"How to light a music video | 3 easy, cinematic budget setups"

What's going on, guys? It's Yuval here, and in this video I want to show you a few simple music video lighting setups that are really easy to create and are also cheap.
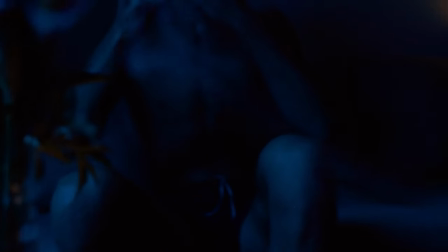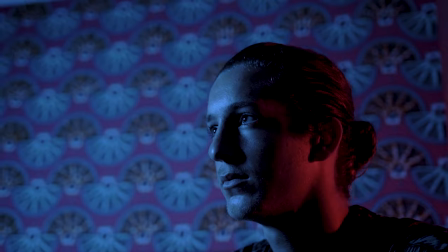[0:15] Honestly, I don't know who the fuck to trust. Is he my friend or my foe? I'm a extra bro.
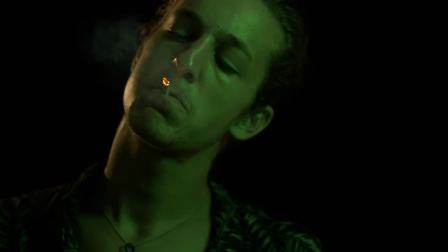[0:19] Yeah, she give me that claim as well. I remember back when I was younger, I was happy. Nowadays feel like no one understand me. I'm good at artists, silly, I'm bugged, baby.
For these setups, I'm mainly going to use the Godox SL60,
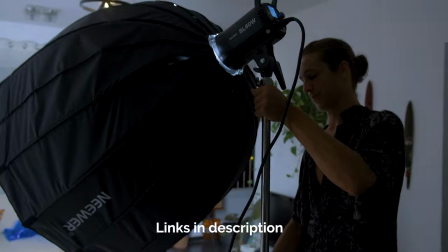[0:33]
which is a fairly cheap LED light, and also another small LED light that I got off Amazon.
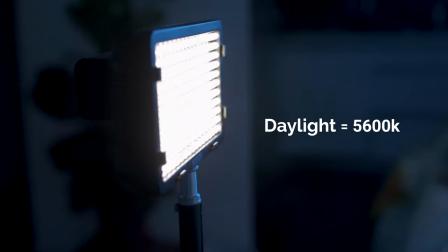[0:38]
Now, these lights are daylight temperature lights, which basically means the light they output is white. Now, RGB lights can get really expensive, so for this video I decided to use cellophane paper, which is obviously very cheap.
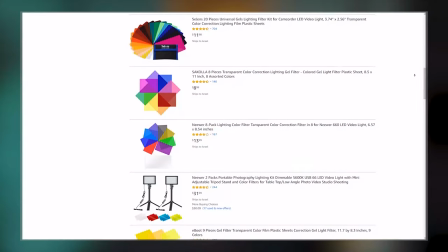[0:51]
Now, the smarter decision would probably be to use gels, like actual gels that are meant to be used with video lights,
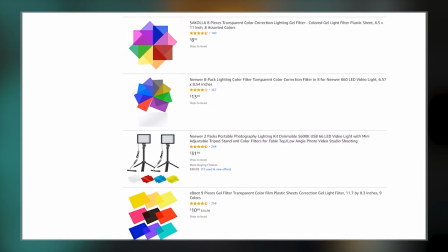[0:57]
because these gels are usually heat resistant and they also output a more accurate color.
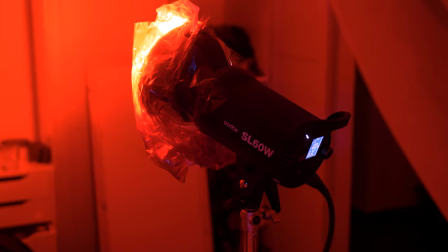[1:02]
But for this video I didn't have any, so I decided to just go with the cellophane paper, which eventually worked out just fine. So with that out of the way, let's start breaking down the first lighting setup.
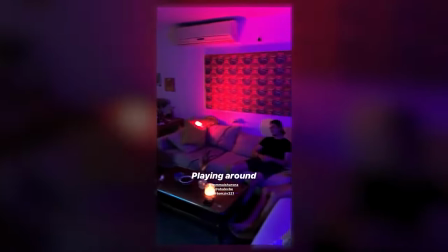[1:13]
Just as a side note before we start, we actually shot this whole video in our apartment around midnight,
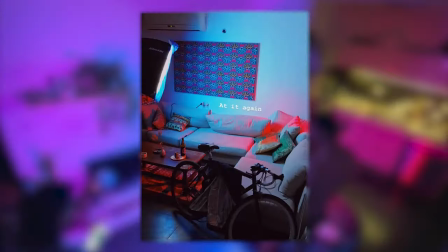[1:18]
and we woke up to a pretty angry letter from our neighbors downstairs.
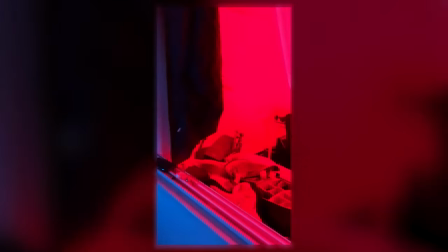[1:23]
So if you're gonna film something in your apartment, please make sure you're better neighbors than we are.
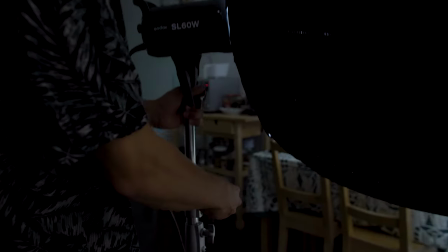[1:28]
But anyways, onto some lighting. For our key light here, we set up the Godox in a big softbox and taped blue cellophane paper on it.
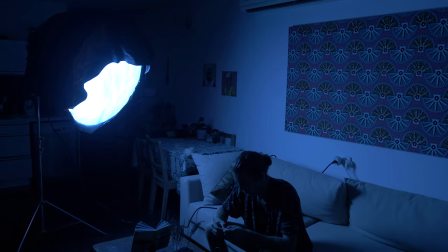[1:39]
This was a good start and it gave us the base look for this scene.
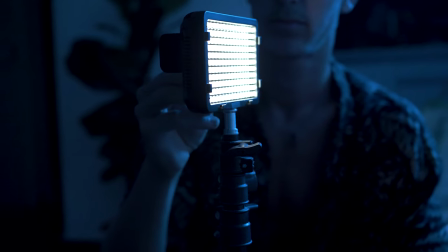[1:43]
To add more depth, we used this small LED light with a tungsten gel to fill in the shadow side and also give us some color contrast.
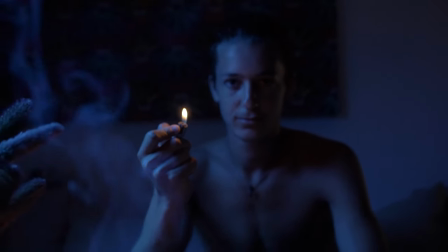[1:52]
The warm color temperature also matched nicely with some of the practicals we had on set, like this candle and the lighter.
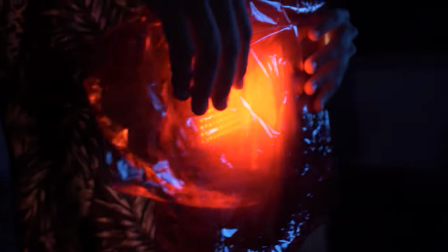[2:00]
For the next scene, we kept the same lights but changed the gel from orange to red, and we also bumped up the brightness on both lights.
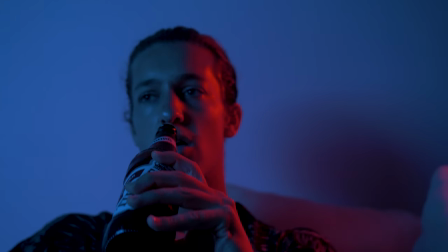[2:08]
This gave us more of a party look with blue and red colors. Only thing missing were people, but that's besides the point.
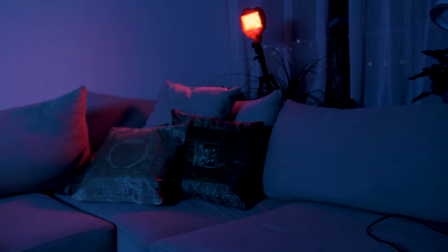[2:15]
So pretty much the same setup, and just by changing up the colors, we managed to get a new look and a different vibe.
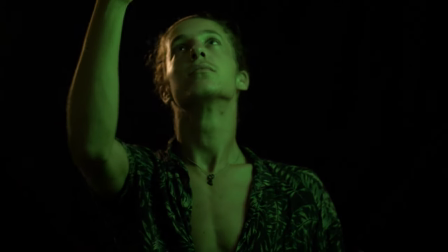[2:24]
Moving on, we set up at a different spot in the apartment.
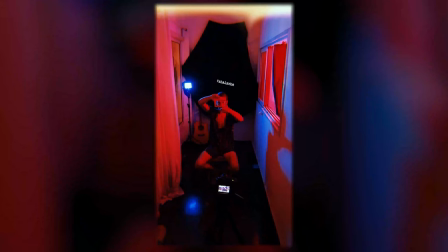[2:27]
I wanted to have a black background this time, so I chose this spot where I could have some room to keep my subject far enough from the background.
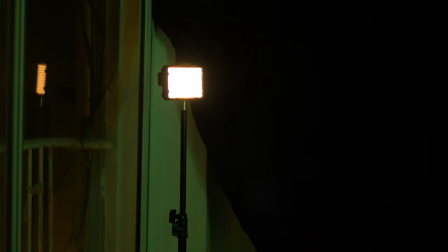[2:34]
I set up a black bedsheet on the back wall and used the same lights again, this time with green and orange gels.
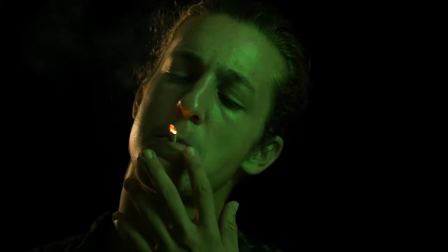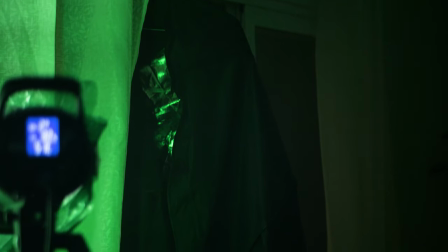[2:47]
The key to getting a perfectly dark background is to control your lights and not have them spill and bounce all over the place.
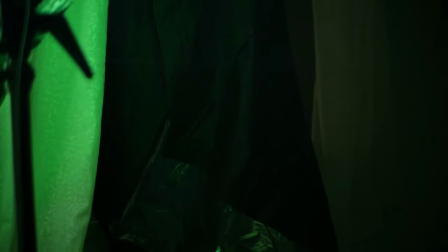[2:54]
To do that, I used another black fabric to block some of the light that was coming out of my key light and was hitting the background.
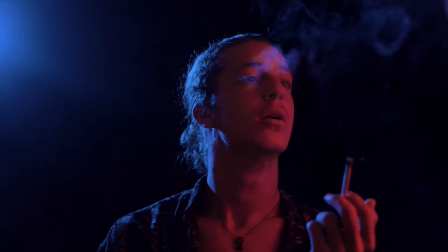[3:03]
We later changed the colors to red and blue, and I was really trying to find a way to make things a little more interesting.
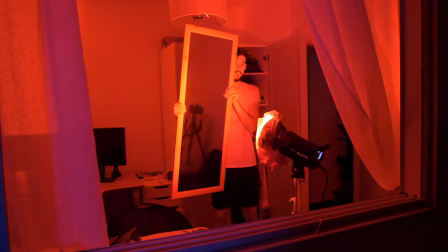[3:09]
Then I saw this mirror and I had an idea to try and bounce my key light off of it.
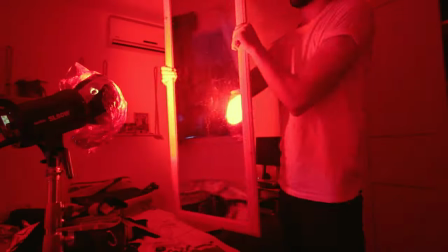[3:14]
I turned the light the other way and into the mirror and started moving it around in different ways, which created a pretty nice effect.
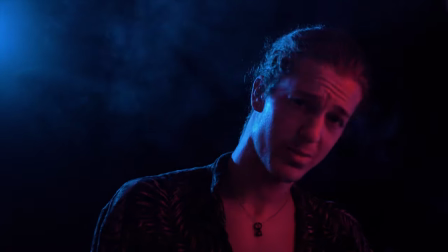So that is all for today. I hope this video helped you out and maybe gave you some inspiration to go out and create something. If you enjoyed this video, please give it a like. It really helps out a lot. And if you want to see more of these videos, make sure you subscribe. And just before I leave you, my Instagram page is @yuvala96.
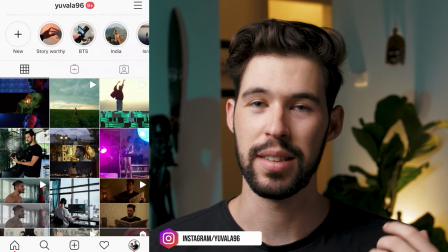[3:49]
I upload a lot of my work over there, as well as some behind the scenes materials and stories showing you guys what I'm doing,
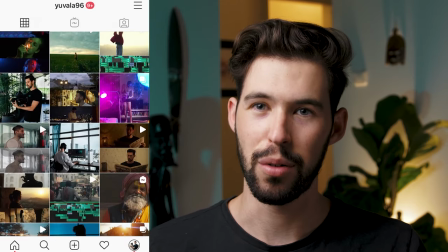[3:56]
what I'm working on, what is up with my life. So if that's something you're interested in, make sure you check it out. It's @yuvala96. But I'll be seeing all of you guys in my next video.